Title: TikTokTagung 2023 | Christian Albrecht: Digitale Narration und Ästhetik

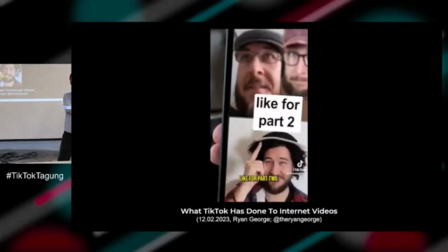[12:20] That's his contribution. Like for part two. Wait, he didn't say anything and nothing happened.
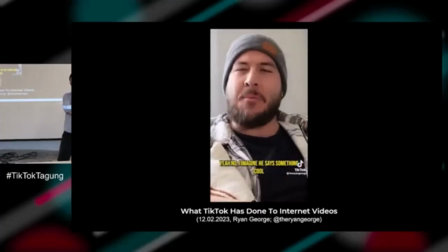[12:26] Yeah, no, I imagine he says something cool and interesting.
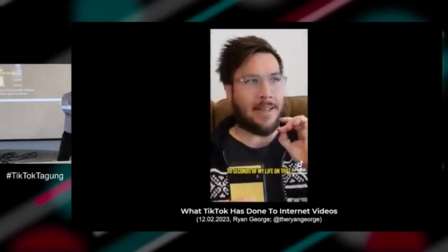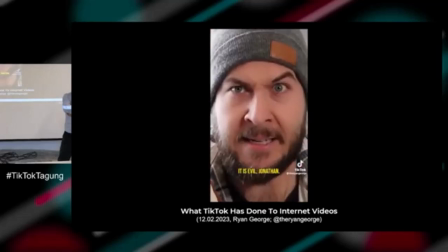[12:35] This thing is evil! It is evil, Jonathan. But all hope is not lost.
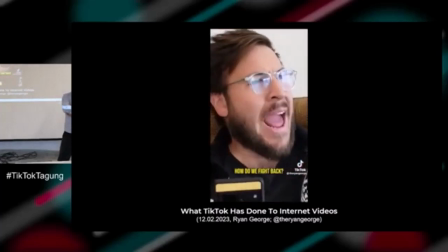[12:41] We can still fight back. How do we fight back? It's actually quite simple, Jonathan.
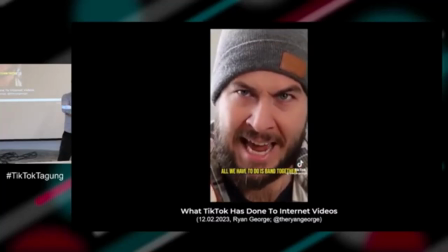[12:46] All we have to do is band together and get- Like for part two!
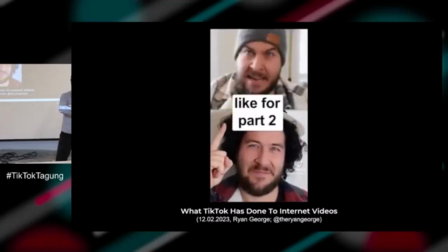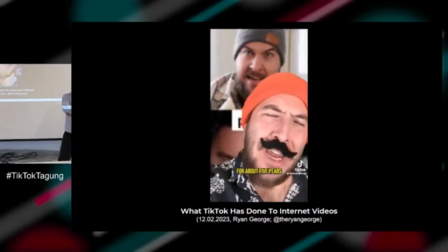[12:56] Hey, listen, so I've been living in Ohio for about 5 years, and people actually really do like eggs.
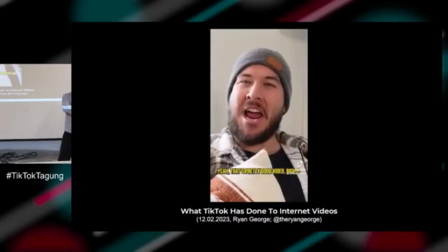[13:01] Oh, they do like eggs. Yeah, it's a pretty good video, right? Yeah, that wasn't bad. That wasn't bad.
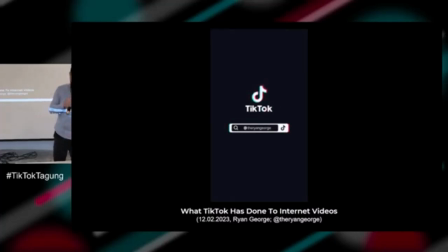[13:08]
Ja, George löst am Ende die Erzählsituation nicht etwa auf, sondern verschachtelt sie in weiteren Ebenen so,
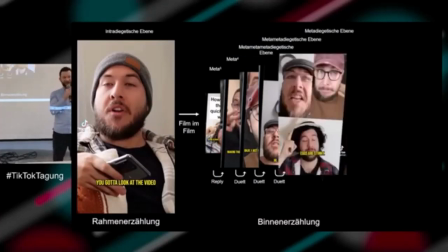[13:13]
dass am Schluss schwer unterscheidbar bleibt, in welchem Verhältnis Rahmen zur Binnenhandlung steht. Also er macht ja Folgendes, also es kommen noch weitere metadiegetische Ebenen dazu.
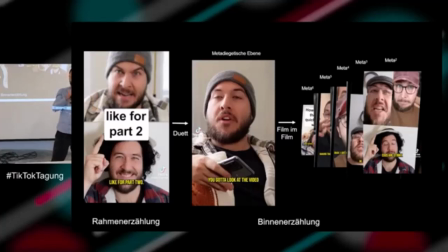[13:22]
Und dann, jedenfalls habe ich das so gelesen, wir können vielleicht am Schluss noch darüber diskutieren, ob das ihr so auch so seht. Er verschiebt dann die Rahmenhandlung durch diesen Pointing Guy, like for part 2, wieder auf die Ebene der Binnenerzählung,
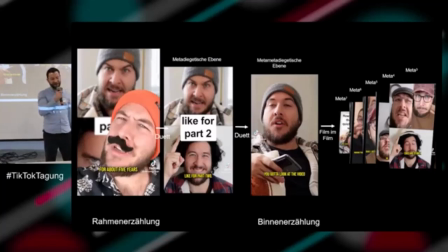[13:34]
diesen dann auch wieder auf die Ebene der Binnenerzählung, es kommt immer wieder eine neue Rahmenerzähler dazu,
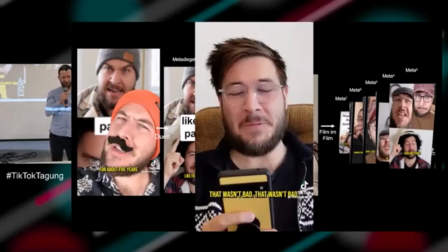[13:38]
um am Schluss dann aber wieder zur Ausgangssituation zu gelangen und also handlungslogisch, also wenn man das versucht dann irgendwie aufzudröseln, macht es eigentlich gar keinen Sinn mehr. Genau, also für Schüler ist es eine große Herausforderung, diese Konnektivität zwischen den einzelnen Einheiten zu verstehen. Zusätzlich persifliert dieses TikTok die aus der Algorithmizität des Mediums hervorgegangene TikTok-Praktik,
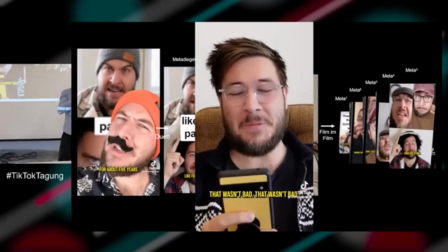[13:59]
Aufmerksamkeit in Form von Likes und Views von der eigentlichen Initialerzählung abzuziehen. Und auf einer metareflexiven Ebene persifliert wird ebenso die Cliffhanger-Dramaturgie mit dem Part 2, den User, die Userin auf die Suche nach einer Fortsetzung und vermeintlichen Auflösung in ein Part 2 schickt.
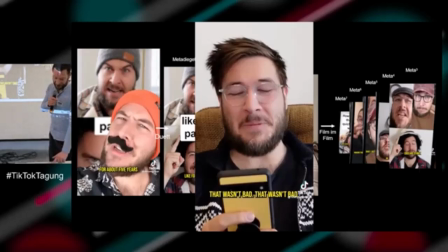[14:16]
So, diese Suche nach dem Part 2, die erweist sich allzu oft als aussichtslos. Den TikTok erweist sich hier als Beispiel der neuen digitalen Unordnung, wie sie Stalder in Bezug auf Weinberger beschreibt und die sich mit Mücke und Moskatova auch als messy Images bezeichnen lassen. Das geht jetzt, wenn es jetzt nur um einen Part 2 geht, dann geht es vielleicht noch.
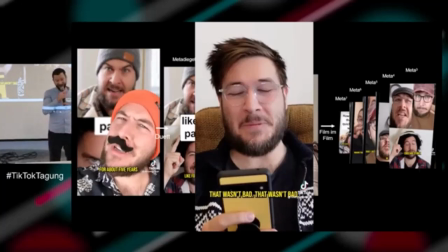[14:34]
Wenn man aber, und das gibt es auf TikTok auch, seriell erzählen will, ist diese digitale Unordnung eine Herausforderung. TikTok ist eine Plattform, in der Videoclips in willkürlich anmutender Reihenfolge ausgespielt werden. Das bedeutet, wer hier eine Serie mithilfe der Reply-Funktion starten will, muss damit leben,
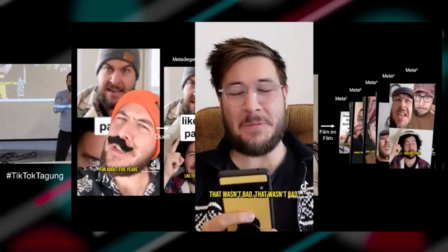[14:49]
dass das Publikum die Filme ja in jeder denkbaren Reihenfolge angezeigt bekommt und einige Videos vielleicht auch gar nicht. Ja, hier dominiert im Prinzip der Algorithmus über Autor und Autorin. Dies führt aber dann wiederum zu interessanten fiktionalen Erzählungen.
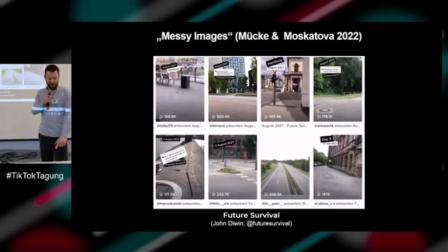[15:02]
Zwei Beispiele. Einmal der Account Future Survival erzählt die Geschichte eines Mannes, der 2027 aus dem Koma erwacht, in einer menschenleeren Welt, und seine TikToks dokumentieren Handkamera und fiktionale Gewand seine Suche nach Antworten. Eine erkennbare Story erzählt er dabei allerdings nicht.
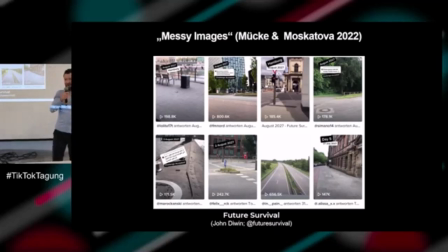[15:21]
Es gibt ein paar Andeutungen, was passiert sein könnte, und es wird auch in den Kommentaren viel darüber gerätselt, aber ist nicht Teil der Story. Aufgrund der Messiness von TikTok kümmert sich Future Survival auch gar nicht groß um klassische Konventionen linearer Narration,
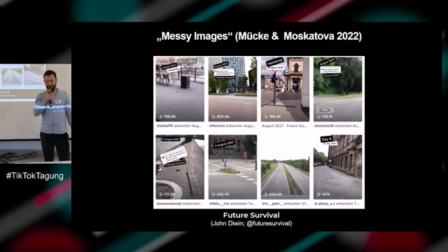[15:35]
und stattdessen gewinnt in jedem einzelnen Film der Vibe eine viel größere Bedeutung, wie der Journalist Gregor Schmalzli treffend analysiert hat. Ja, jetzt handelt es sich bei Future Survival und bei Ryan George jeweils nur um einzelne Autoren.
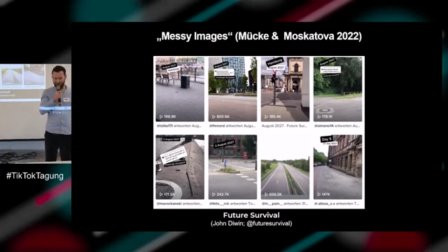[15:50]
Allerdings haben sich, und das haben wir ja gestern schon bei Daniel gehört, auf TikTok auch komplexere Formen interaktiven und kollaborativen Erzählens mehrerer Autoren entwickelt. Meins ist jetzt quasi ein Stitch zu deinem Vortrag.
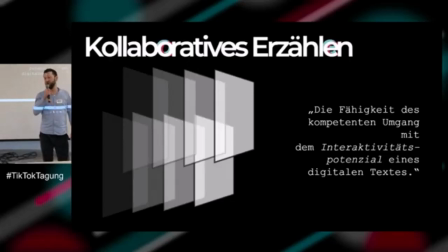[16:03]
Genau, kollaboratives Erzählen geht auf schülerseitig und schülerinnenseitig quasi, da geht einher die Fähigkeit des kompetenten Umgangs mit dem Interaktivitätspotenzial eines digitalen Textes.